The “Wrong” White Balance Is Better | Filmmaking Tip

Getting your white balance wrong is the most important thing you can do as a cinematographer. I'm Marco Bagnoli, I'm a cinematographer from Germany, and today I will show you how you can achieve cinematic look with choosing the obvious wrong white balance. And after watching this video, you should be able to shoot something like this.
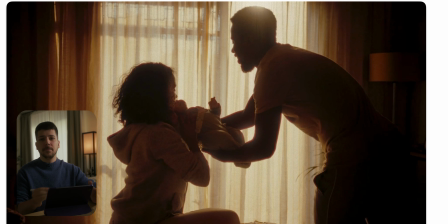[0:15]
So this is the first shot we're looking at, and the first thing you will notice is all these cinematic things that you like, that you're getting with filters are in there.
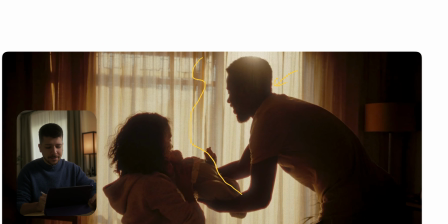[0:24]
We have this elation around the people, we have this nice soft glow, we have this high dynamic range.
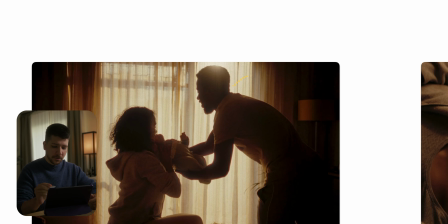[0:31]
So how do you achieve something like this?
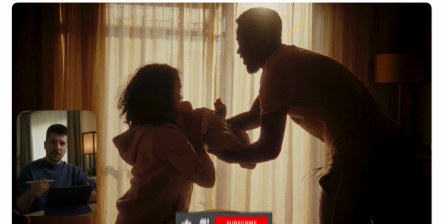[0:33]
First thing first is, when you're shooting indoors and want this contrasty, moody feeling, you need a lot of light control. So the window is our key light. This is the place where the sun, which is here probably just a big light, an M18 aperture
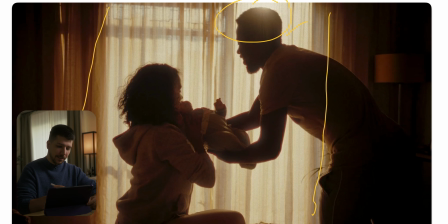[0:52]
1200, 2400, something around that. And the thing you do to get this control is you flag the whole room. What does this mean? You have a big black molten, as it's called here, and just block the light from the other side of the room.
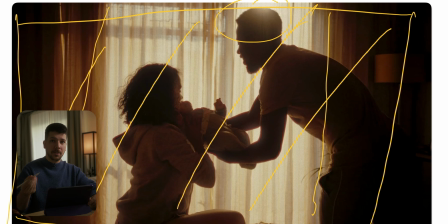[1:09]
So because the problem is when you're shooting indoors, light bounces all around the room. So this light will shoot, when there's a light outside, it will shoot on this wall and back into my face. To remove this, we built a big black construction over there, so we have a little bit more control about the contrast.
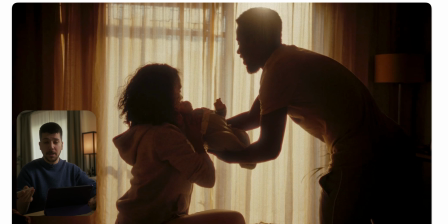[1:28]
That's how you get this separation from this side, which is really important if you want to create a cinematic look that looks not flat. Next thing is where you set your camera, at which brightness. You always expose for the window.
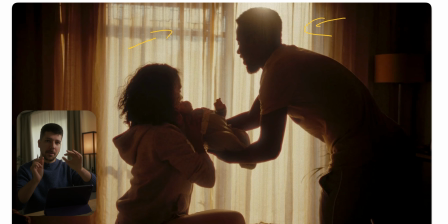[1:43]
So you put your camera down, put your ND on your camera and bring it back down as close. And when you see the outside or the exposure you want, this is where you stop. Then you know how bright your actors are, how bright the walls are, and then you put on the neck fill,
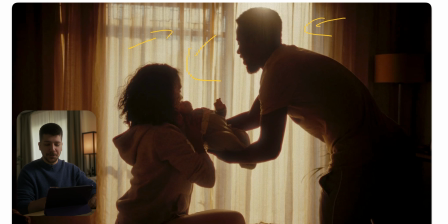[2:00]
and then you start lighting them, which they did not do here at all. What something you can do if you want to make a little bit more texture into her face is you put a light above them with a little bit of angle, something like an aperture light mat,
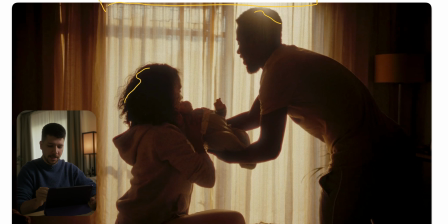[2:19]
and shoot on them so that they get a little bit more of hair light and a little bit of roll off on their face. But I don't think they done this here. So the thing I told you at the beginning, what is the wrong white balance? Most of the time you learn is choose your correct white balance and then start your grade.
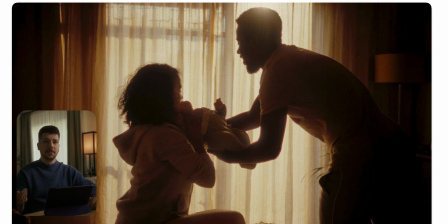[2:36]
But what if I know beforehand that I want to shoot something really warm? This is the moment you do it in camera. When you don't have a camera that shoots raw, you have to choose this moment before you shoot, because you're not getting this nice colors, real white balance colors in your color grades.
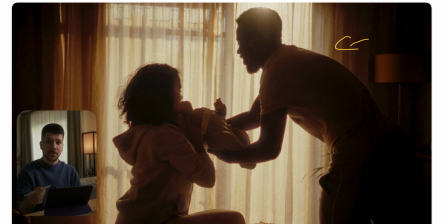[2:55]
It's a lot more difficult and annoying to do than just first put your camera on a really warm white balance and just shoot it that way. And then you can, when it's too much, you can bring it a little bit back. But why would you do that? Because you know I want this look at the end. In the next shot, same situation.
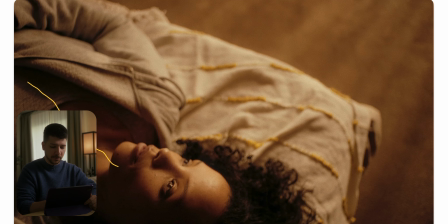[3:13]
Now we have a soft source that is really creamy and around her face. When we're doing wide shots, try always to light a little bit harder, and then when you get closer with the camera, you soften these lights. Because on the wider shots, it's a lot more difficult to get this contrast.
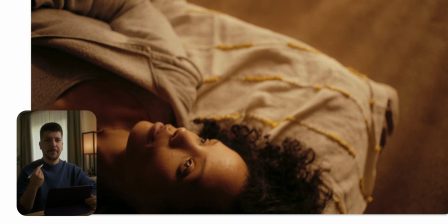[3:30]
It's much more easy on the close-ups, and it looks a lot more flattering when you have want to make people look nice.
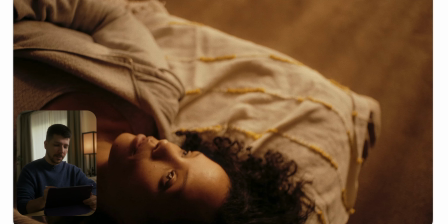[3:37]
So what they done here is, like I said before, choose your warm white balance and then put a large diffusion around here. You have to check how high is the room, how much space you have, and then it depends what you can choose.
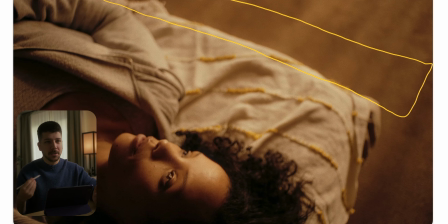[3:54]
Mostly indoors you can use a 6x6, which is a little bigger than your 150 softbox, or you do a combination.
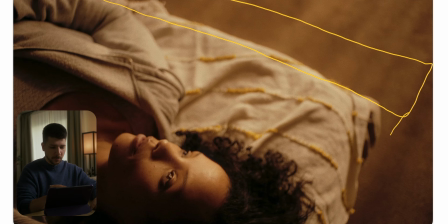[4:02]
Do your 150 softbox and shoot it through a 6x6 with a grid for light control, that you have this nice key. But what you always has to do also is to put negative fill on the other side so that you get this nice roll off around her skin.
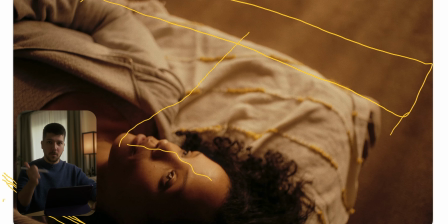[4:19]
And the shot is done. There's nothing more to it. White balance, big soft source, negative fill on the other side.
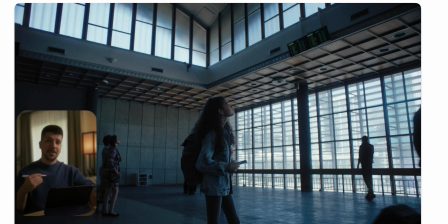[4:26]
Next one. So this is the same commercial. Now we have the other extreme. Now all shots are really cold. They set this temperature on really cold here to get this uneasy feeling, so that the contrast to the warm scenes is more extreme. That's a technique that they use in a lot of commercials,
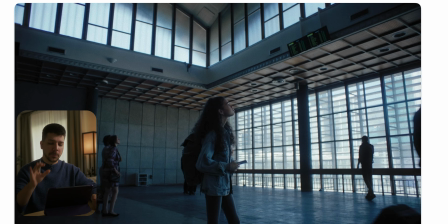[4:43]
so you get an undertone of the storyline, which scenes are the good ones and which one are the bad ones. So there's nothing really more to add to the scene to get this contrast. Here you can see you have this big light source on the side and on the top, so the light will over time gets darker here.
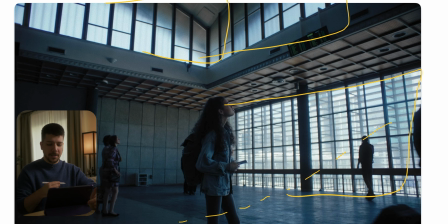[5:01]
But this is also a shot where you have to grade it to make it look that way. Was in the original a lot brighter. The windows above were also a lot brighter. So we put our power masks here and bring them down, and put a power mask on her and bring her up.
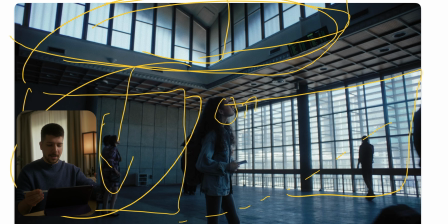[5:18]
This is how you most of the time, when you don't have the lights or the abilities to light control a scene like this, that's the way you do it. This is not cheating. When you know that you're going to do it in post, it's not an excuse, so it's a legit way to do it.
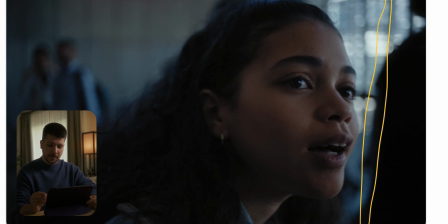[5:34]
Here in the close-up, they probably put again a butterfly in here with a small light source and shot it through it.
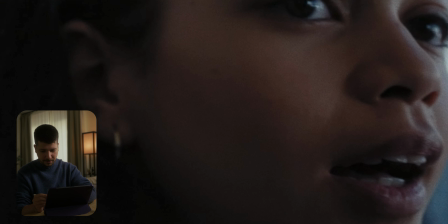[5:43]
It's not that big and not that soft, because as you can see, we really have a hard shadow here.
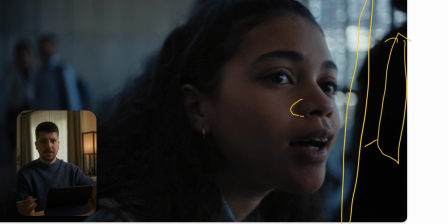[5:48]
So it could just be an f24x probably, or they just put an 300D with a normal light on it, because it looks like a very public space.
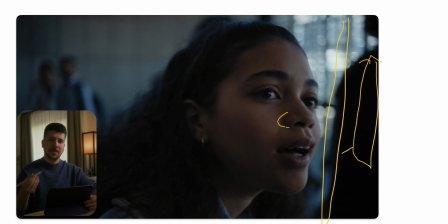[5:59]
They don't have much time to shoot it, so they done an easier way to shoot the scene through, which is enough. Here, just we have this big window as a light source, which gives all the fill on the side, and just for a little bit of punch, an extra light. But they also probably did negative fill on the side to get a nice contrast.
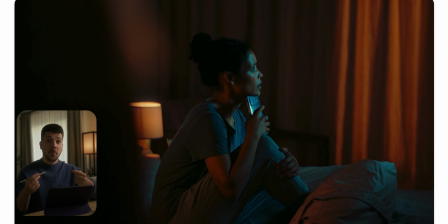[6:18]
So this shot is from the same commercial, and now we have a mix between these white balances. When you want to make her cold and also the lamps warm, first thing you do is choose your white balance.
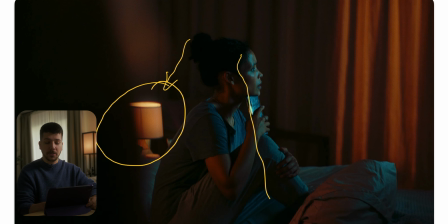[6:30]
Choose to make this warm. So you don't do your white balance on 3200, so because that would make the warm tone of the image away. What I do most of the time, I have to make this mix feeling, I go for something like 4100,
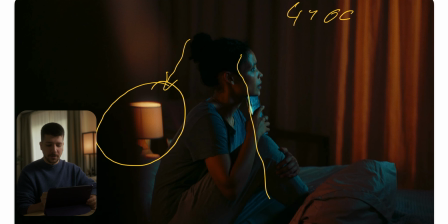[6:44]
which is in the middle. It still keeps my highlights warm, but also give me the opportunity to put the skin tones not too warm, which doesn't matter in this scene because they clearly don't use a cold light for hair.
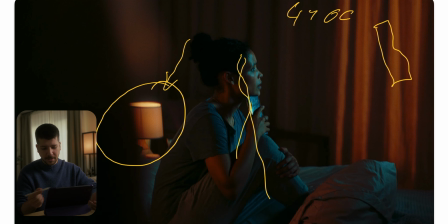[6:58]
They used color, which is something like a tree. On the sides, it's probably just a sky panel with a softbox, which they put on some teal blue color and just shot on here. And they put also on this side negative fill from the camera, and that's basically how you done it.
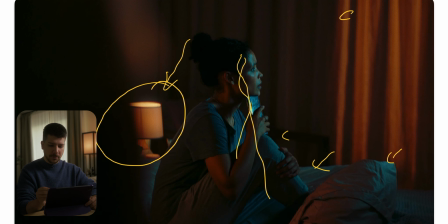[7:16]
They put a bit of kick on this area, because what you always want to do is to achieve gradients and stops of light. So as you can see, one layer bright, one layer dark.
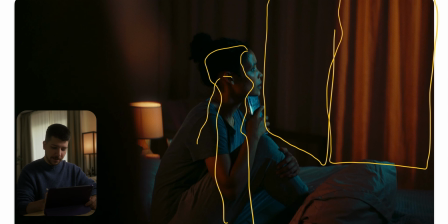[7:30]
She gets bright again, then dark again, then we have this little bit of edge light, bright again, dark again, bright again, dark again. And that's always how you work as a cinematographer. You try to create this light layers so that you get the most dynamic and rich feel out of your movies. So if you enjoyed this video, I really would appreciate a subscription from you. My name is Marco Bagnoli, and I'll see you next time.